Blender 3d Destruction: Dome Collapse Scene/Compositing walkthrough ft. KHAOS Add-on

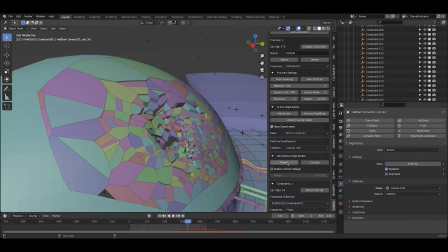500s
So what I've done here, I'll go ahead and select all of our rigid bodies. So these are all the rigid bodies in our simulation.
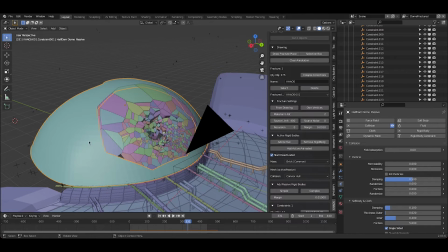507s
And also, I forgot to mention, this dome is a passive rigid body, meaning that all of our active rigid bodies will interact with it, but it doesn't have the forces of gravity and everything interacting with it. So it's just kind of static within the scene, but all of the other rigid bodies will interact with it. But anyways, after creating the rigid body simulation, it was time to add that small scale debris.
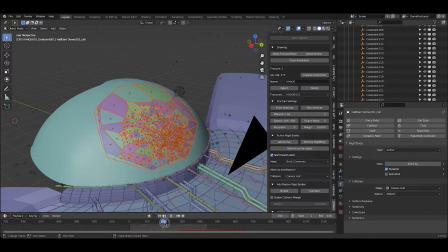526s
So on the frame where the icosphere hits the rigid bodies, around frame 319.
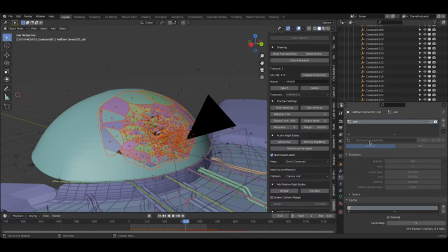532s
You can see that in our particle settings tab, we have a rock particle explosion occurring, and it's turned off right now for viewport reasons. So I'll go ahead and enable it.
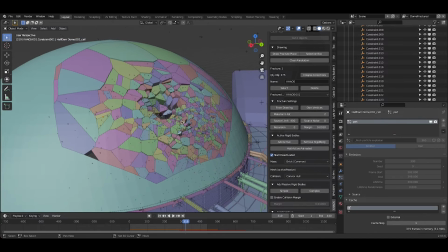541s
So as you can see here, I have the viewport display turned down quite a bit, but there's a little bit of small scale debris coming off of our rigid bodies. And some of you noticed in the visual effects breakdown video that I did use children particles.
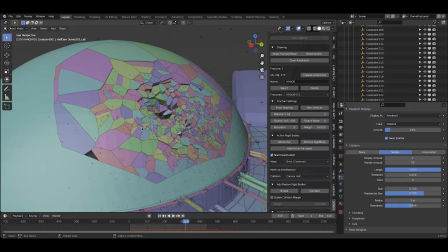553s
So each one of these particles here actually has 20 particles around it, which gives it a much denser looking small scale scale debris look. However, it's not quite as accurate as just cranking up the number of particles, but my computer was starting to lag pretty heavily there. I don't have a maxed out machine right now, so I just decided to use the simple children here.
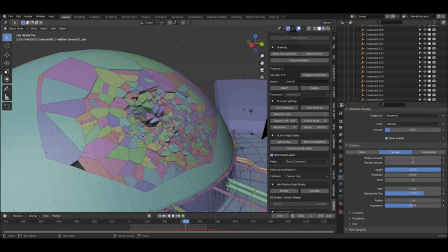572s
And just for the sake of showing you guys what it looks like with all of those children enabled, go ahead and turn up the display amount here to 20.
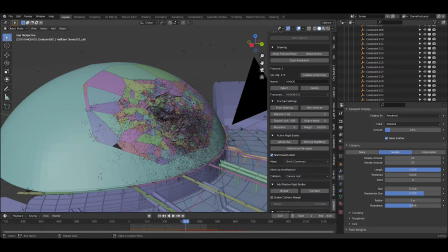580s
So here you can see all of that small scale detail that the debris simulation adds with these particles. I'll bring that back down to 1 now since my computer's starting to lag, but it was rendered out with 20 children for every single particle here.
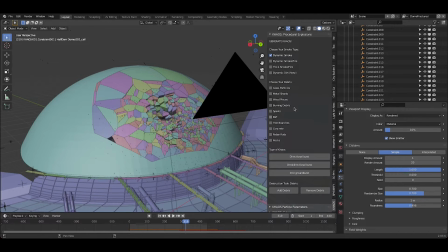594s
And to add these small scale debris particles, I've just used the rocks checkbox here under the KHAOS tab.
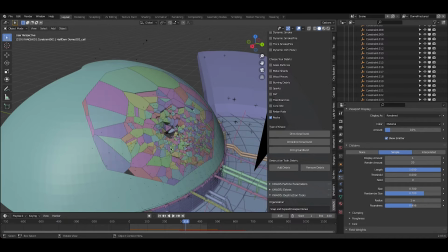600s
And as I've shown in some previous videos, to add that small scale debris, I've just selected all of our rigid bodies at that specific moment in the simulation where I wanted the small scale debris to emit from. And I've just checked the rocks checkbox and then added that destruction tool debris with this button right here.
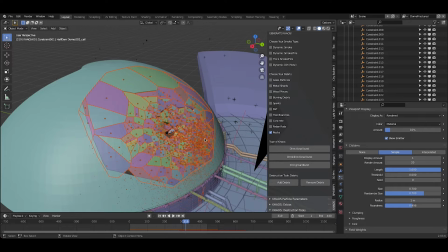616s
So as soon as that was selected, all of that debris would be emitted at that moment in the timeline for a few frames forward. And then of course, to adjust this particle simulation, you can just go to the particle tab with one of those rigid bodies selected, and you can adjust the number of particles, you can adjust the lifetime,
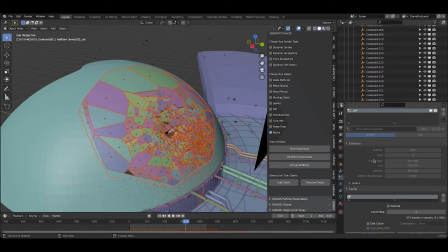633s
the frame start and frame end, all the other particle settings that you'd like to adjust depending on the look you're going for. But adding small scale debris just through the button without adjusting any of the particle system settings should give you a pretty good result right off the bat.
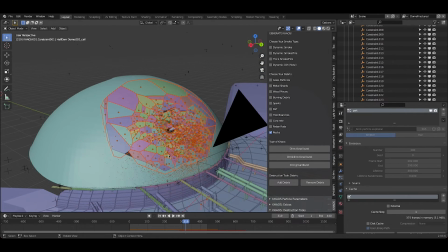645s
So anyways, that was the next step here. I just added that small scale particle debris with the rocks checkbox.
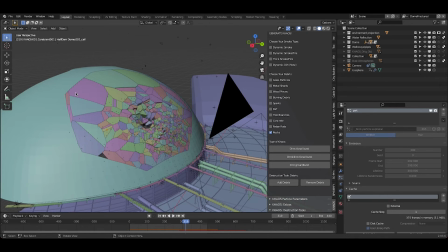651s
And after adding the rocks small scale debris, another thing I added to bring the destruction into the scene even more is some dust atmospheres. So one of the things I've noticed when creating destruction simulations is that it's really nice to work from large scale detail all the way down to the smallest detail.
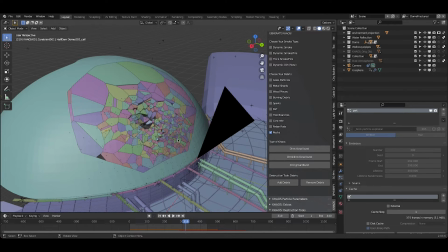667s
So for example, first we created the rigid body simulation, and then after that, as we just mentioned, we've created the particle debris for those smaller rocks. And then finally, I added these dust atmospheres. So as you can see, if I turn them on, actually, I'll go ahead and go to their view layer here.
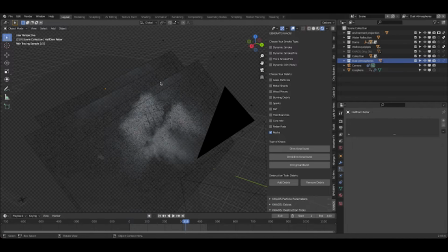683s
If I go to our rendered view, you can see that I've imported some atmosphere stock elements on top of our dam here. And I've just used import images as planes and imported them as a video, and then kind of placed them within the rigid body simulation,
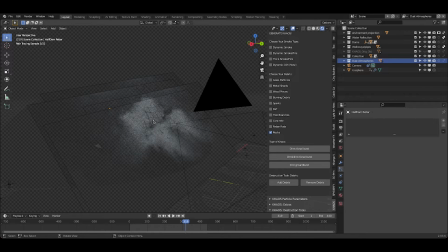698s
and then use the rigid body simulation as a holdout so that it would kind of interact in the 3D world here. So you can see kind of the wireframe modifier on the dome there. And even though this is a 2D element, I've layered a few of them in different areas of Z space in order to get a little bit more of a 3D look.
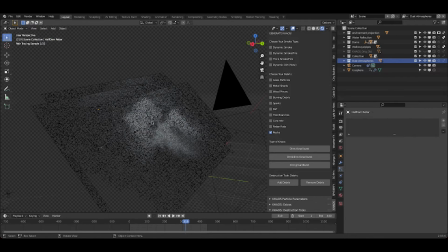716s
And since the camera is pushing in on them and it's not kind of rotating around them, the 2D element is pretty effectively hidden in the 3D world and looks pretty nice. But anyways, just added a nice little 2D atmosphere to the scene there,
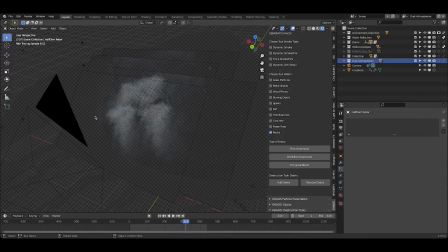728s
duplicated a few times and offset the animation so that as that dam starts to collapse, that dust kind of fades into the shot. And you can see that I've also made the particle system a holdout as well, so that integrates that dust into the environment even better.